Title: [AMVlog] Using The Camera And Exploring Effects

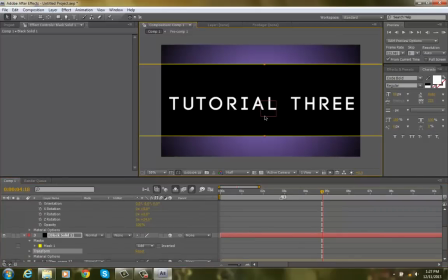Resize.
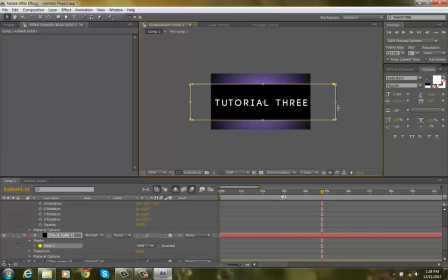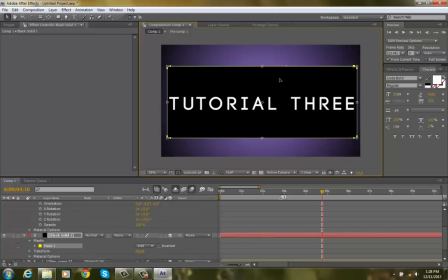zoom in a little bit.
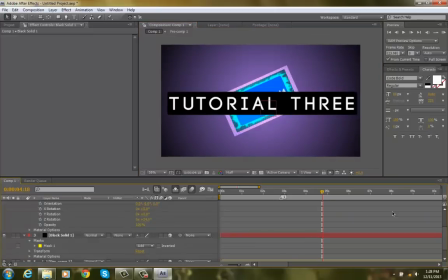And now we got a nice looking tutorial 3 here. Okay, I want these to fade again, so I'm gonna hit T, keyframe. We'll see when it goes into it.
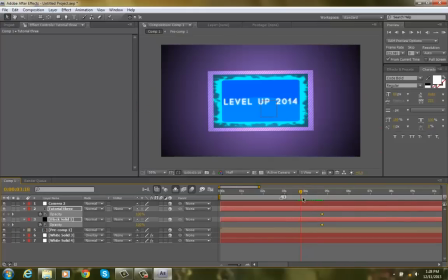That way we can, there we go, right about here. So I'll set everything here to 0. And this little space should allow it for a nice fade. Okay.
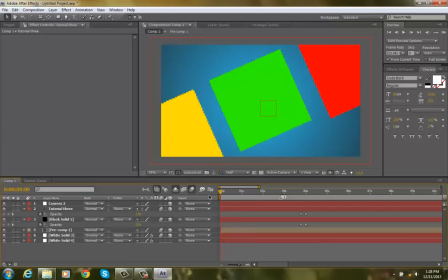I believe that should do it. Let's RAM preview this in the beginning.
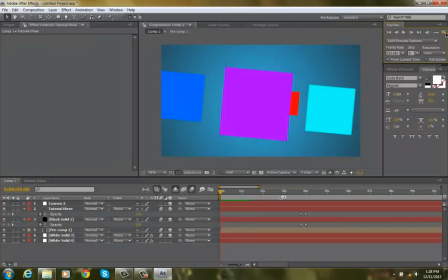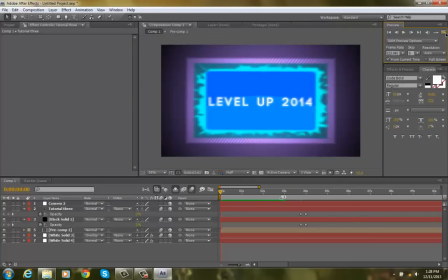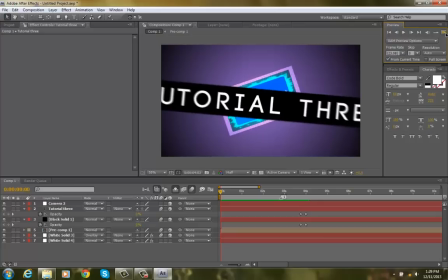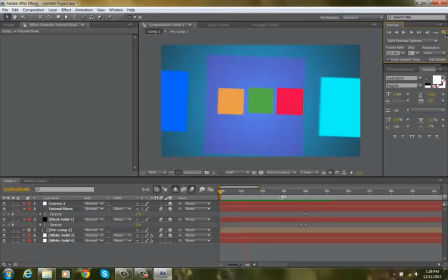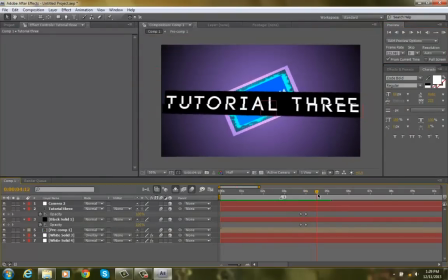1, 2, 3, 4, and 5. 2, 3, 4, 5. Very smooth. I like that so far. You can keep on moving outward as far as you want. Just don't forget to keep on pre-composing if you make a lot of camera spaces in the Z space, so that you can keep on moving efficiently without having to drag the numbers very far.
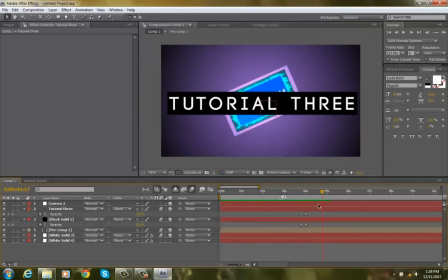We can still add more flare to this other than camera though, because after a while, if there aren't enough elements, it's going to get boring. So, tutorial 3 here, and maybe we'll add some typography effects. So I'll just go to see if I have any cool text effects in here. We can have it start right around here.
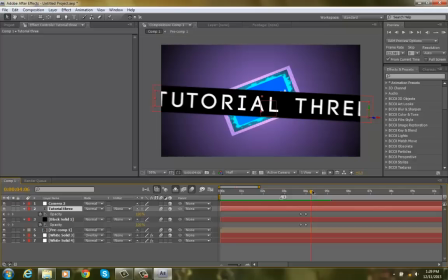So wherever you place the effect that your cursor is on, your scrubber in time, that's where the animation will start. So I'm going to go through text. Maybe mechanical.
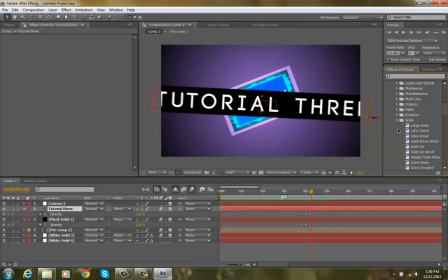No, nothing cool here. Scale. Wiggly scale wipe. So let's see how that looks. Tutorial 3, okay. It's not bad.
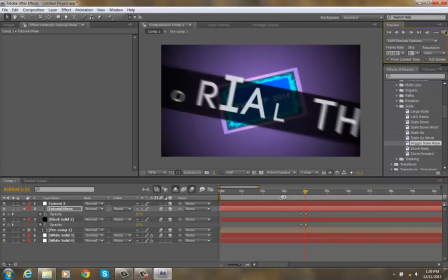Looks a little bit silly, but it's not a big deal. It is just motion graphics after all. We'll make that shorter so it doesn't last as long. I'm just going to expand this.
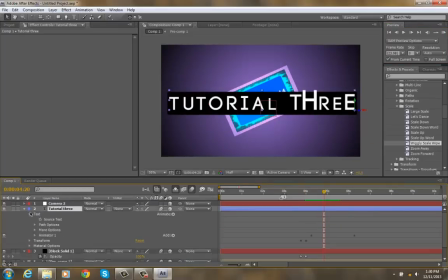Go to text. Oops, keep that at red. Animator. Range selector. I'm going to drag this back in here so that it ends quicker. Okay.
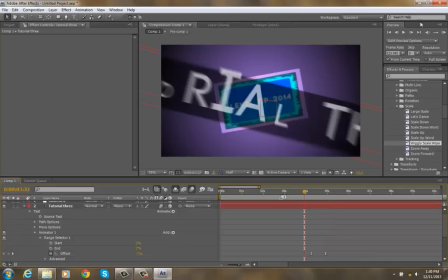I'm just going to make this easy ease, so it's a little bit smoother. That'll make much of a difference, but it's nice to add on text. Nope, that's a little bit choppy still. We're going to go Control-Z, and we're going to remove this effect completely since it doesn't end on quite what I want.
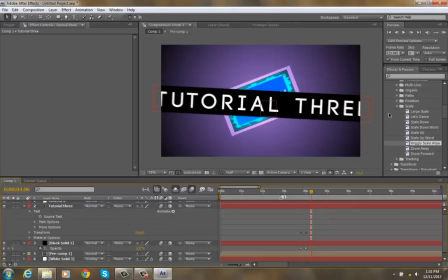It just abruptly stops. I'm going to go up maybe to Expressions, Frame Number, Inchworm, Text Bounce. Maybe Text Bounce will give a better effect. No text bouncing here.
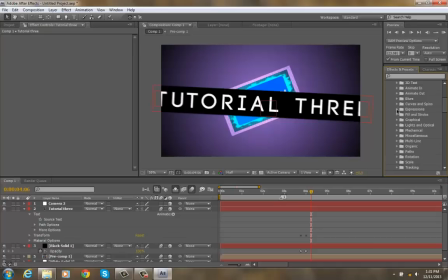That one is a keyframeable effect, so we're not going to use that. Animate in. Wipe into center. Okay, that works. I think that the timing is good for this one too. So we'll just see how this one goes. I like that.
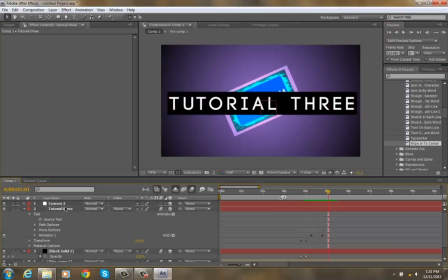It's a good effect. Okay, so I'm just going to unshy the camera layer. I'm going to highlight everything and pre-compose that again. Shift, layer, pre-compose.
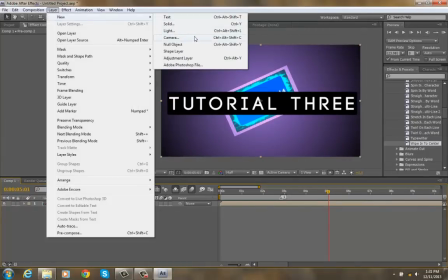Shy again, layer, new camera. Layer, new null object.
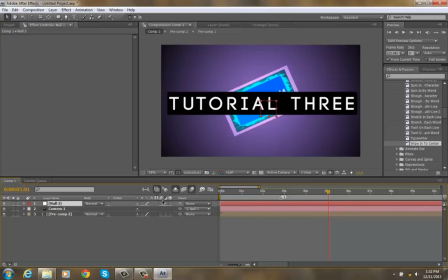I'm going to parent the camera to the null. 3D, 3D, motion blur.